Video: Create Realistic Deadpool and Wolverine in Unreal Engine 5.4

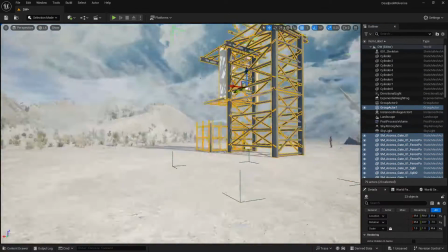347s
finally this is the result we see right here and there's one more thing you can see that room or something like something i have no idea those walls and things are there like they're destroyed a little bit like you we have an idea that some fight or what happened here so that thing
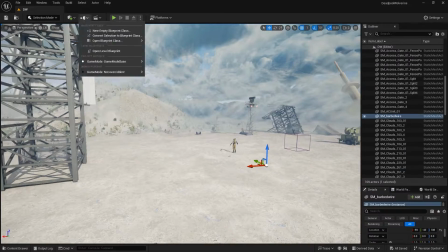367s
i noticed and i try i'm trying to make this thing so i went to quicksil bridge and to import some of these walls and things from quicksil bridge because
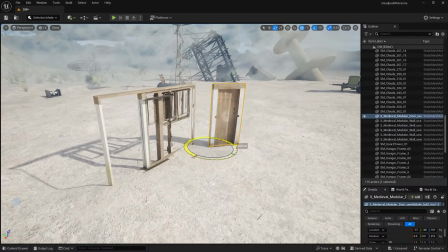373s
these are there are some good options we have some good objects and then i imported them just by one click as you can see
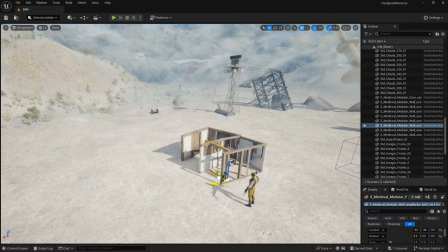380s
from quicksil bridge we can just input it by one click and then i try to make something like that something similar and this looks
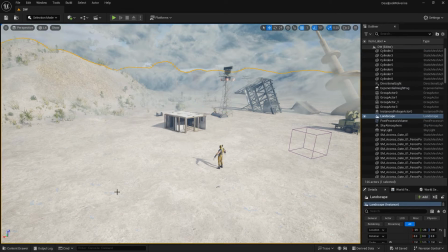387s
just amazing these walls i just don't want to focus on these things or spend more time on this because this is something in the background just to look something like that room similar they want to make something like that and now you can see that's it we have to do that one as well now
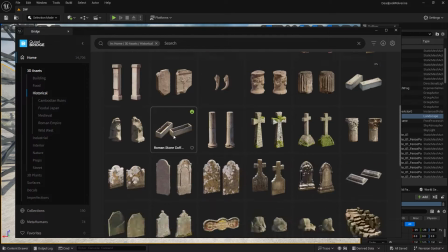403s
it's time for some rocks in the background and you can see i just added some of these rocks from the quixel bridge and
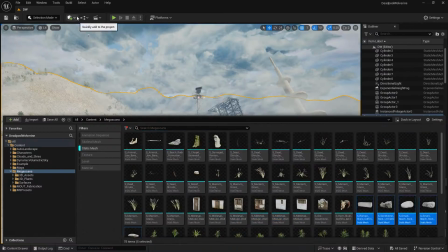410s
then using foliage i just i just did these rocks in
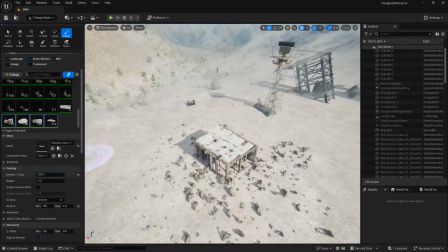415s
the ground around that room around the wolverine and all those
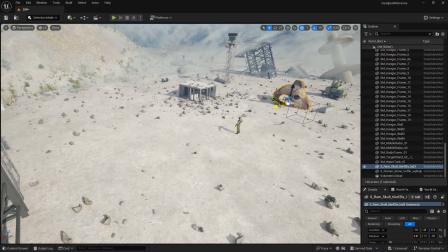420s
things and to make it better to make something realistic there should be lots of things in the
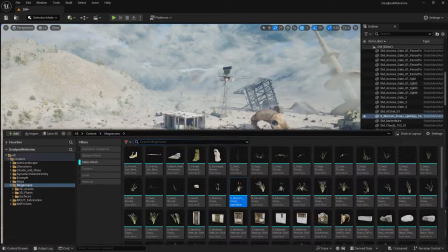425s
background as well so i just try to import some objects from the pixel bridge
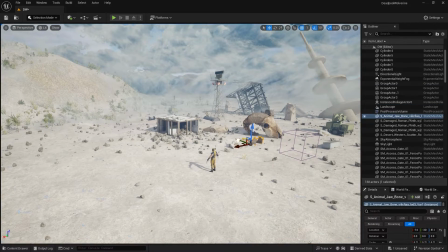431s
because there we have a lot of free thousands of free objects i just imported them and then i use them in the background so it should
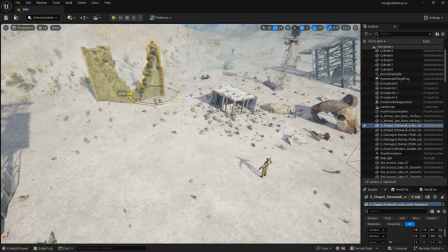438s
look a little better a little good so i'm just trying to adjust these things in the background to look at better some of these things are even not there in the trailer but i just want to add it to make it even better and now you can see i added this
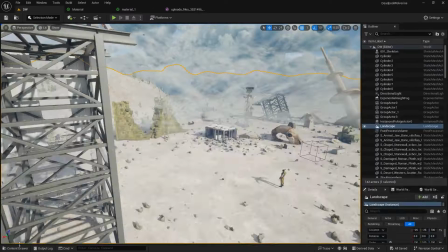454s
deadpool character and it looks amazing uh just these textures and things i just did these things and now you can see so now you can see they should be face to face because it is face to face fight now we need some poses so they should look a little good in a good shape
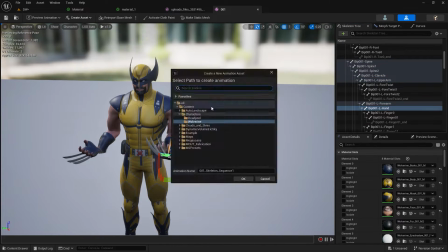470s
we don't like this pose that default was so i just try to make some new poses and inside Unreal Engine it's pretty simple you can just make your
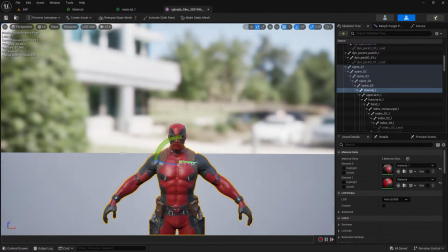478s
poses like this and save it as a new pose and I just did this for both Deadpool and Wolverine and there we go we have the Wolverine and we have the Deadpool right there and yep
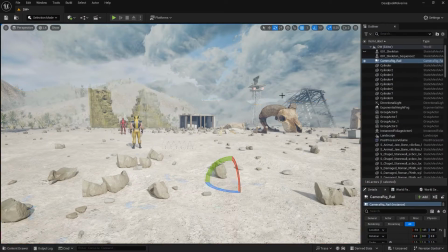491s
they're looking just amazing and now it's time for a camera I added this camera you can see
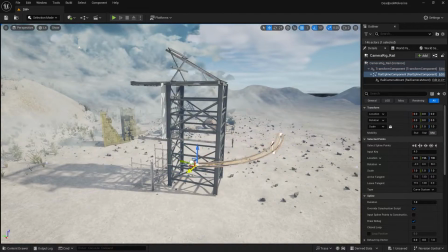496s
right here and then we need this camera regular I just added
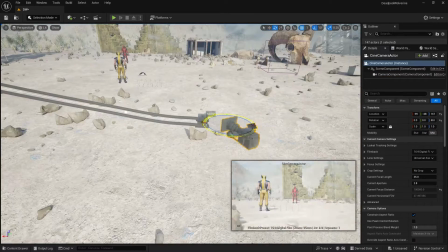501s
this so that we can have a smooth movement of the camera and
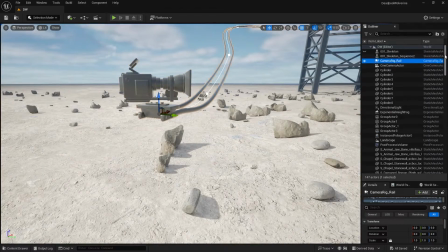505s
we can adjust this camera now we can attach it to this regular
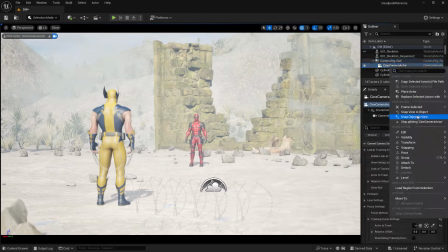510s
and there we go I just made this regular like this because we want a shot a
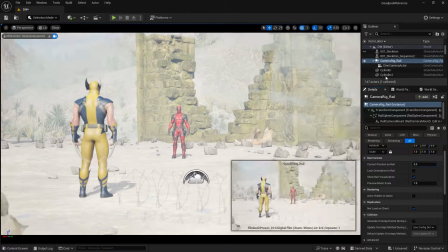515s
camera shot like that and there we go I just attach it and then
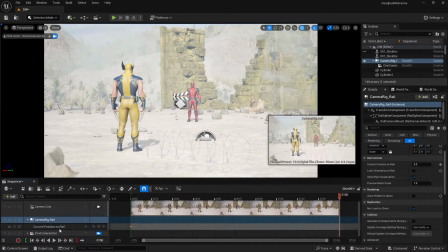519s
I created this new sequence and then I added this camera and regular into that
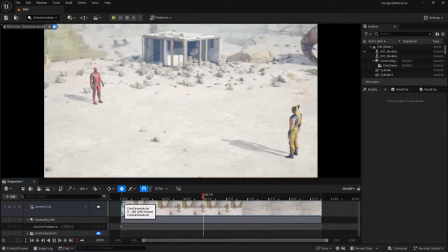524s
and this is the shot let's make it and make it perfect
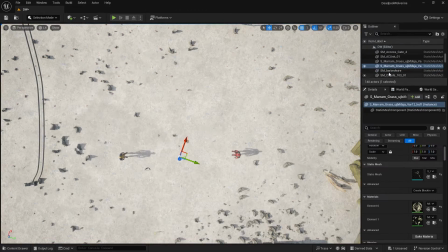529s
so this camera needs a truck we have this camera truck and added this
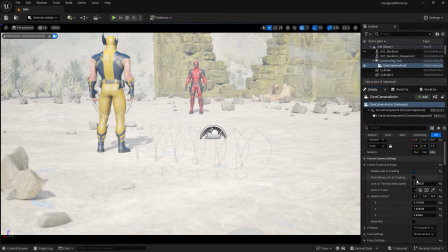533s
camera truck in the middle of these two characters because i just want this camera to be looking
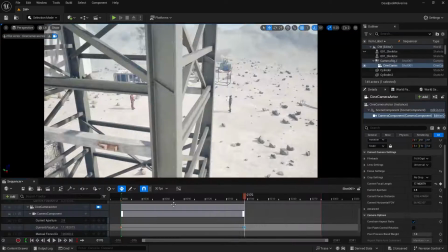538s
at the middle of Wolverine and Deadpool and
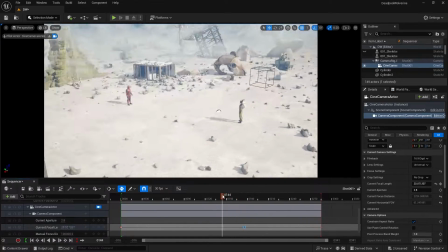543s
that we will have both these characters all the time in the camera and i just move this trucking actor a little bit so that camera look a little
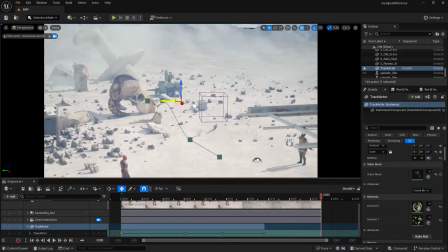552s
up and down as well that's just amazing like now we don't need to rotate camera we just need to move the tracking actor like this so now it's time for render and unreal engine is the best in rendering animations so before that i just want to activate this one plugin you can see it right here this plugin is really important and helps us a lot to render a movie or animation or something from a neural engine and that
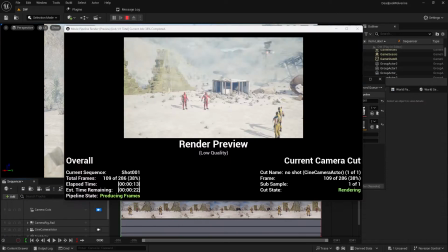579s
said i added it and this is the some basic settings for uh the this animation and let's render it you have to wait a little bit and